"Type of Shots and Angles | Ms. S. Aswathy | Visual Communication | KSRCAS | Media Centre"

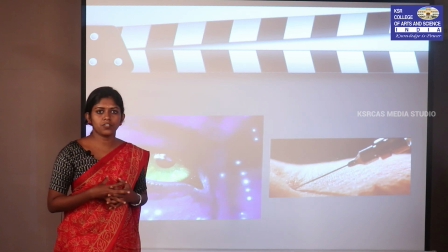250s
For example, when we see movie introduction scenes of heroines, you can see that they are giving extreme long shots of their eyes, nose, lips, or whatever body features of them, because they are amplifying the aesthetic sense of that subject.
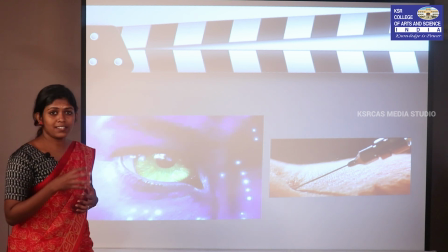266s
Another example is this image from Avatar, which emphasizes the anger or the aggression in the eyes of the subject,
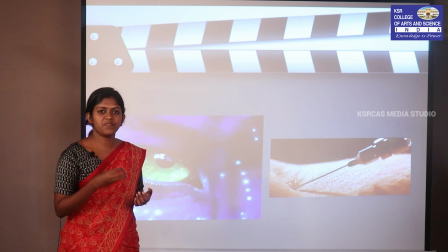273s
and the second image tries to give emphasis to the action that is happening there. They are trying to get more into the needle piercing into the human skin. Okay, so this is how we use extreme close-up shots in movies or frames or whatever it is.
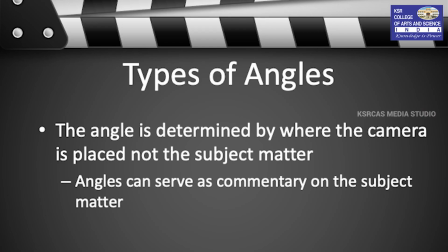292s
As we discussed earlier, a shot is defined by the amount of subject matter which is visible inside a frame.
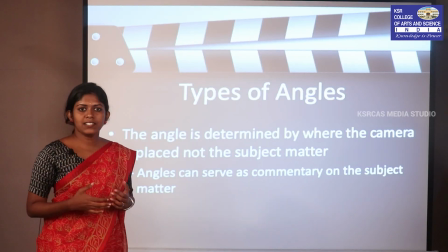298s
But when it comes to angle, angle is defined by where the camera is placed.
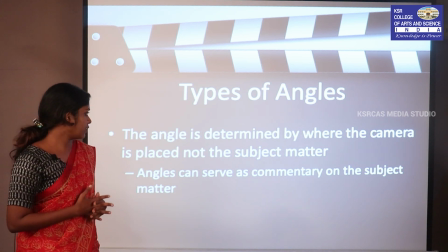303s
We can say that the angle is determined by where the camera is placed and not the subject matter.
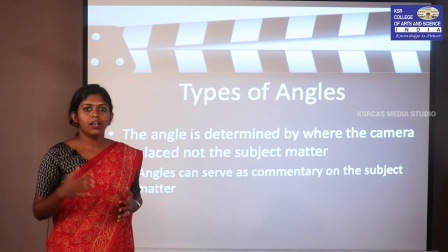309s
The subject matter does not affect the angle of a frame or shot.
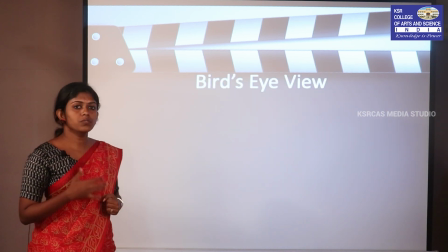314s
Okay. So, we are going to talk about different types of angles. First one is bird eye. So, we are going to talk about different types of angles.
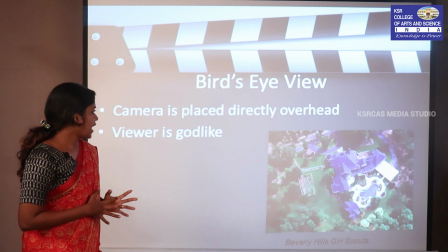325s
First one is bird eye view, where basically the camera is placed directly overhead of the frame.
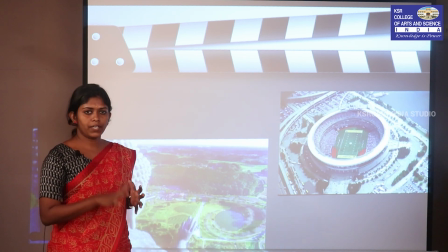332s
It gives a godly experience to the viewers. We can say that in a setting something is happening which can be huge or little. A person is watching this from a very distant place, or the subject and the viewer does not have any connection.
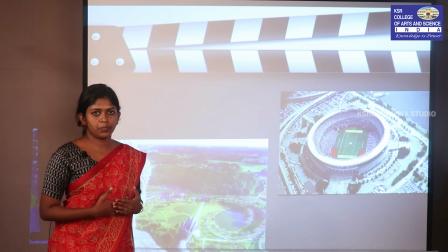349s
It gives a godly view to the entire frame. Okay. These are some examples of bird eye view.
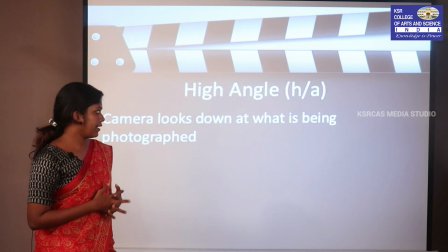355s
Next we will be talking about high angle. A high angle is when the camera looks at
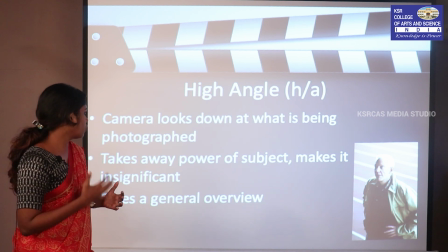366s
high angle is when the camera looks down at what is being photographed. It takes away the power from the subject.
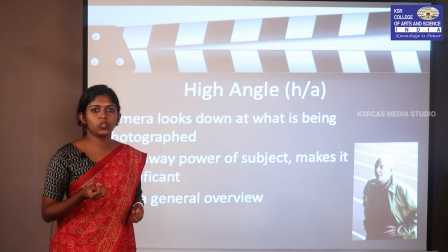373s
The subject or whatever is being framed is shown to be vulnerable, or to have a lack of power.
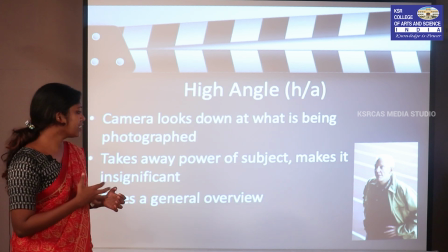381s
The power is taken away from the subject. It gives a general overview of what is being happening in the frame.
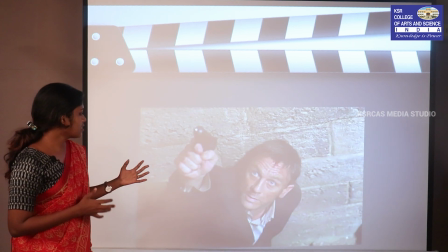388s
Next, this is an example of high angle shot. Here we can see that the subject is having a frightened experience,
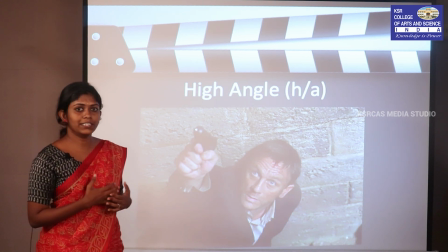399s
or he is going through some hell lot of a series of things. So, it takes away the power from the subject.
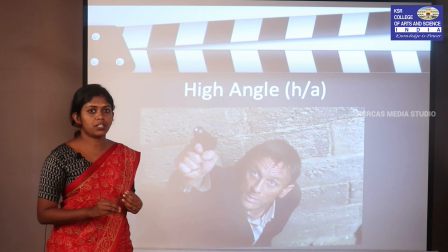405s
It's basically gives less significance to the subject when we are trying to use high angle shot.
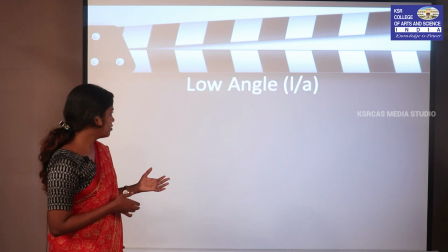412s
The next type of shot is low angle shot. In low angle shot, the camera is located below the subject matter.
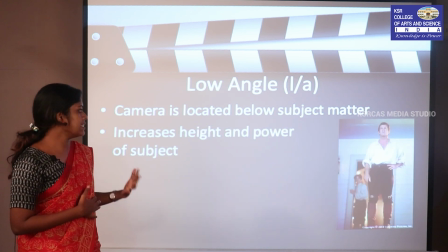421s
It increases the height and power of the subject.
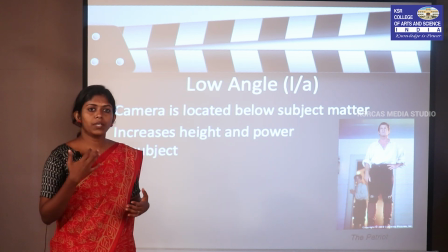423s
When you are giving an introduction to some superheroes, you can use a very low angle which emphasizes the size. It increases the size of the subject and it makes the subject look more powerful.
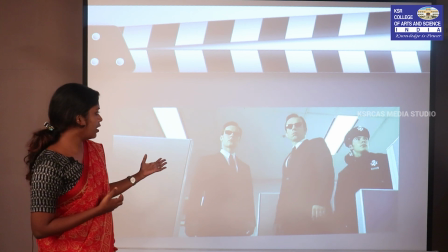437s
This is an example of that. Next, in this image also we can see that they are looking down into something which gives them
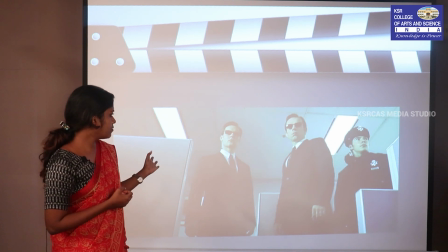444s
more emphasis in the in this frame, and it makes them look more powerful. This is also another example of low angle shot from Avengers. Next, we will talk about oblique angle.
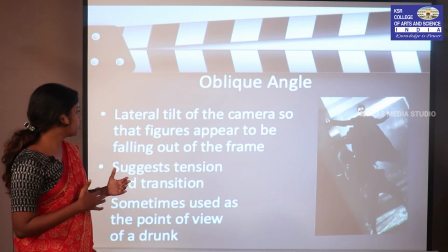460s
It is when the camera is laterally tilted so that the figure appears to be falling down from the frame.
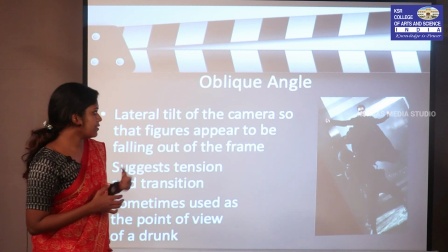465s
When we take this example from Matrix, you can see that it's a fight scene where the subject is it's a fight scene where the subject is going to fall out of the frame.
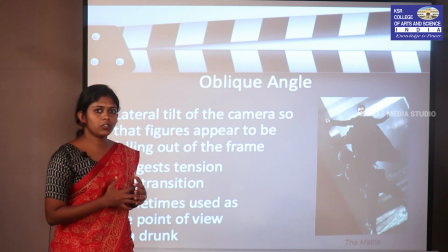475s
Okay, to create this impact only we are using oblique angles.
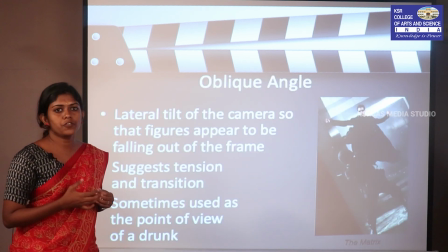480s
It also sometimes try to convey a point of view of drunkards, or someone who is not stable.
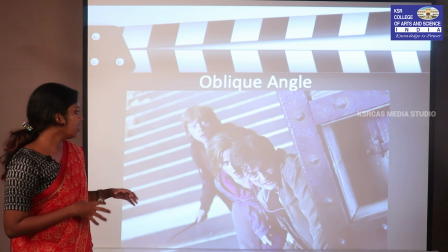488s
And this is an example from Harry Potter where a tension is being created. The entire scene creates a tension of what is going to happen next.
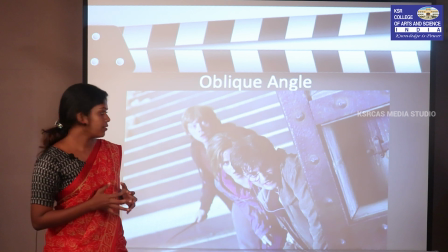496s
Okay.